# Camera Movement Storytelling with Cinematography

This week we're demonstrating motivated camera movement, and more specifically, the three main reasons why you would move the camera in a certain shot.
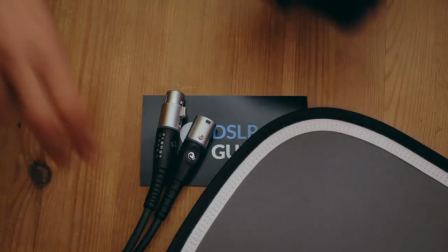Here's the first question to ask yourself. Is your camera move motivated by an emotion?
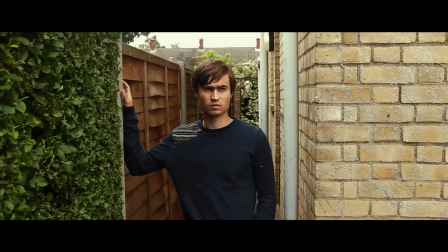(0:18)
Let's start simple. Here we have the classic example of a push in to accentuate a character's reaction.
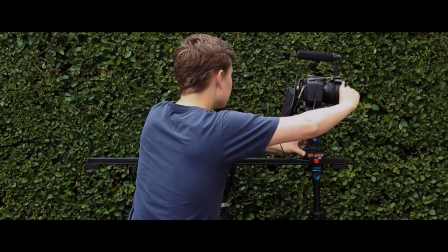(0:24)
Depending on the actor's performance, it could be used when a character sees someone who they haven't seen in years, or if they're having to make a really big decision. We're intensifying the moment by bringing the audience closer and closer to the character. Now you could say that camera movement is like punctuation in books. In this case, it's taking the role of an exclamation point. But there's definitely a lot more to it than that. Now for this next one, you're going to have to imagine that our character is out in a mountainous wasteland and that they've been stranded for weeks until this happens.
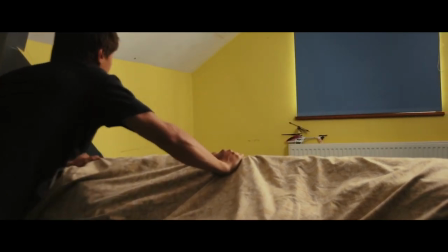(0:56)
The camera rises up just as the character finally sees a rescue helicopter on the horizon of the canyon.
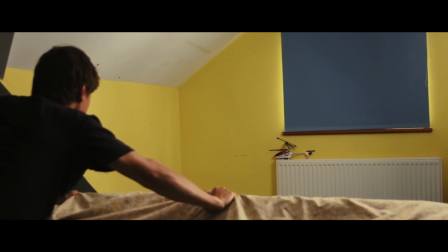(1:03)
Now it's really difficult to put this into words, but think of the association with moving upwards, how it would feel to take flight like a bird, or to climb up really high to look over a city.
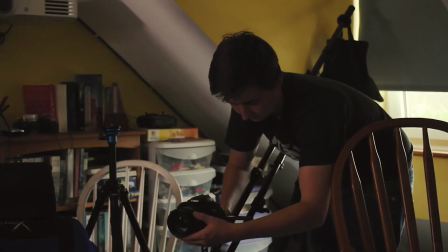(1:13)
This is one way we could justify that moving the camera upwards works well for the scene,
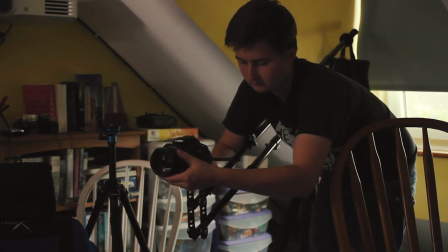(1:18)
because we can make ties between the emotion of lifting the audience off their feet and what's happening in the story.
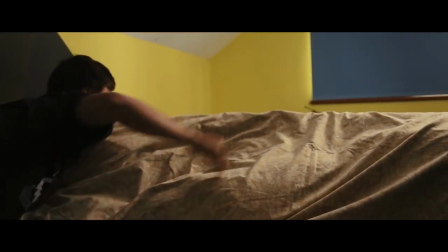(1:25)
But this is also an example of our second reason to move the camera, when it's motivated by something else moving.
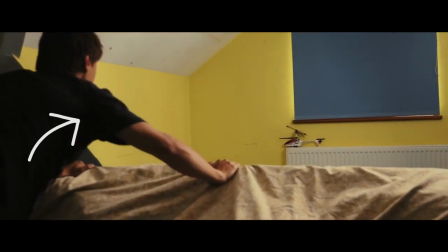(1:30)
Now this is a really common way to help a camera move look natural, whereas if the camera isn't following anything,
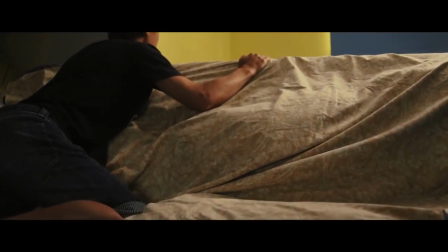(1:36)
if it's just moving through a static space, it draws a lot of attention to the move itself,
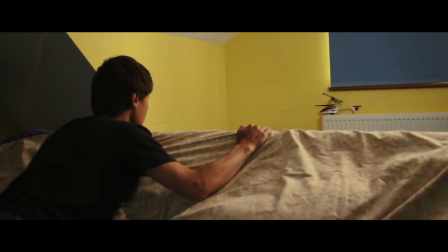(1:42)
which might be what you're going for, but next time you watch a movie, notice how often the camera is following something else within the frame. For instance, this scene, which is heavily inspired by Double Indemnity.
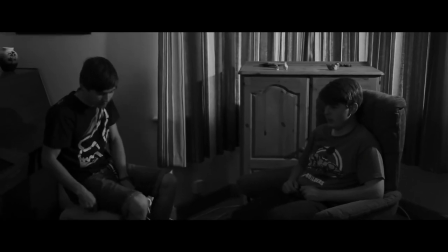(1:53)
Here we have a main character talking about how they work in a shop. That gives the other character an idea.
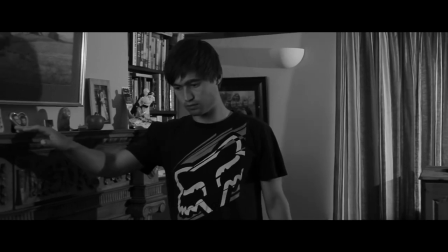(2:00)
He paces, clearly thinking about something, and then he gets an idea.
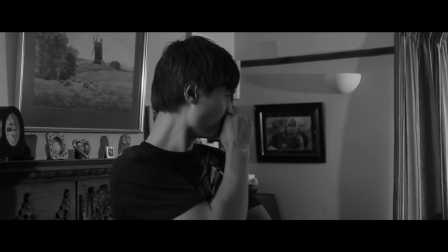(2:07)
He curiously asks if that means that he has keys to the shop.
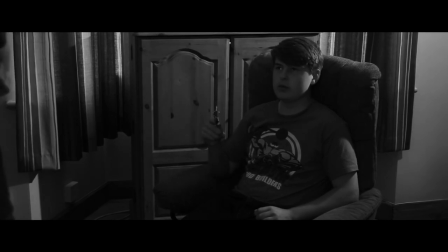(2:12)
Evidently, he does have the keys, and suddenly our character becomes very interested.
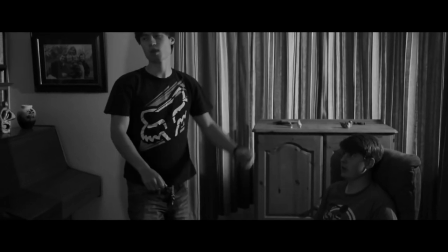(2:21)
Now, watch again. When he gets up, the camera tilts up. He's now on higher ground, taking control of the scene.
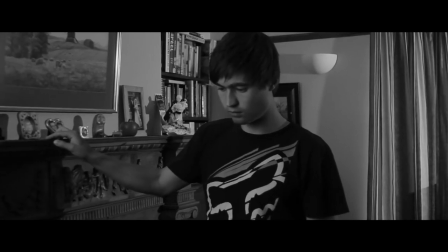(2:28)
The camera follows him because it's motivated by his movement. The character paces up and down.
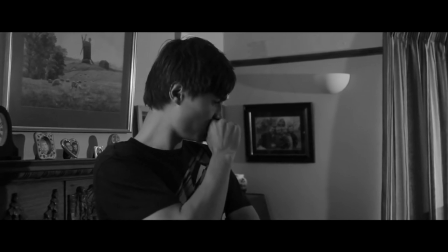(2:34)
We know he's thinking something through. He then stops, having made his decision to ask about the keys.
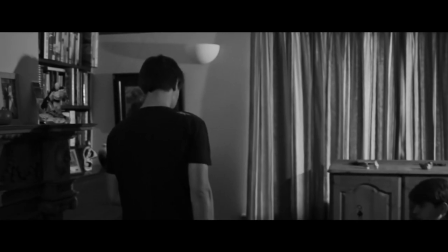(2:39)
And now, once he has, he closes the distance between them because he can see the value of those keys. As an audience, we start to ask questions. Why is he so interested in the keys? Does he want to steal something from the shop? There was nothing in the dialogue directly suggesting that. And if you watch the original scene from Double Indemnity, which I'll put on the blog post, you can see how a good actor can show just through their face expression and the way that they move that they're definitely up to something. So it's worth watching a film to see just how often they use a simple pan and a simple tilt in a shot, and more importantly how well they integrate it using the movement of the actors and the blocking for all the different things in the scene.
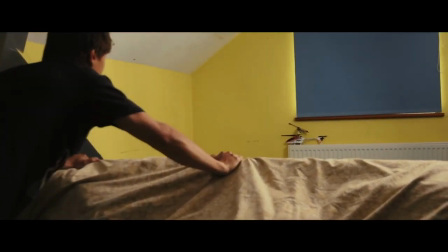(3:18)
Now let's go back to one of our earlier shots. It also has our third reason to move the camera, to hide or reveal something.
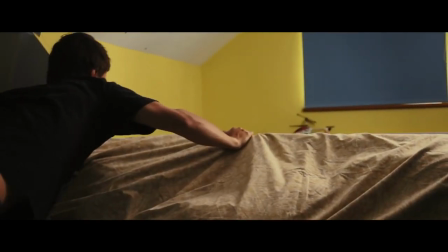(3:25)
Just as the character discovers the rescue helicopter, we as the audience also discover it. Now, had we used this shot in a survival film, after the audience has seen the character's long struggle in the wilderness, then the audience would have felt the same kind of relief that the character did, no dialogue required.
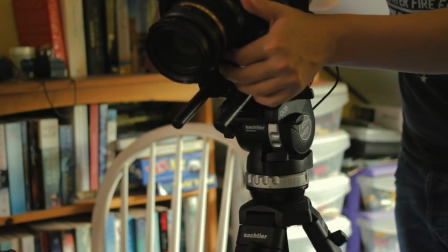(3:41)
But hang on a minute, why not shoot it like this, tilting up instead of booming up?
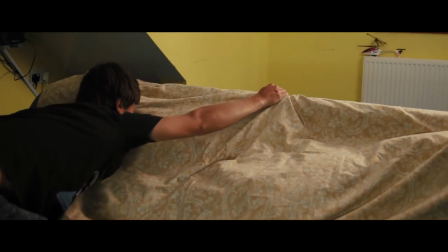(3:45)
In this case, I could probably say that tilting up isn't quite as good because our character isn't tilting his head, he's actually moving up through the space. So having the camera reflect that might be a more powerful option.
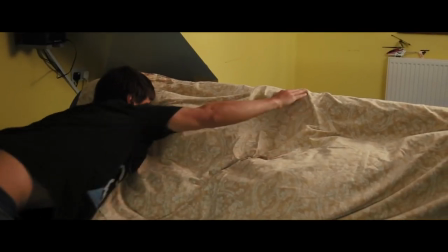(3:58)
Because that's our main goal here, to justify why a certain camera movement would be more effective than just leaving the camera static on a tripod.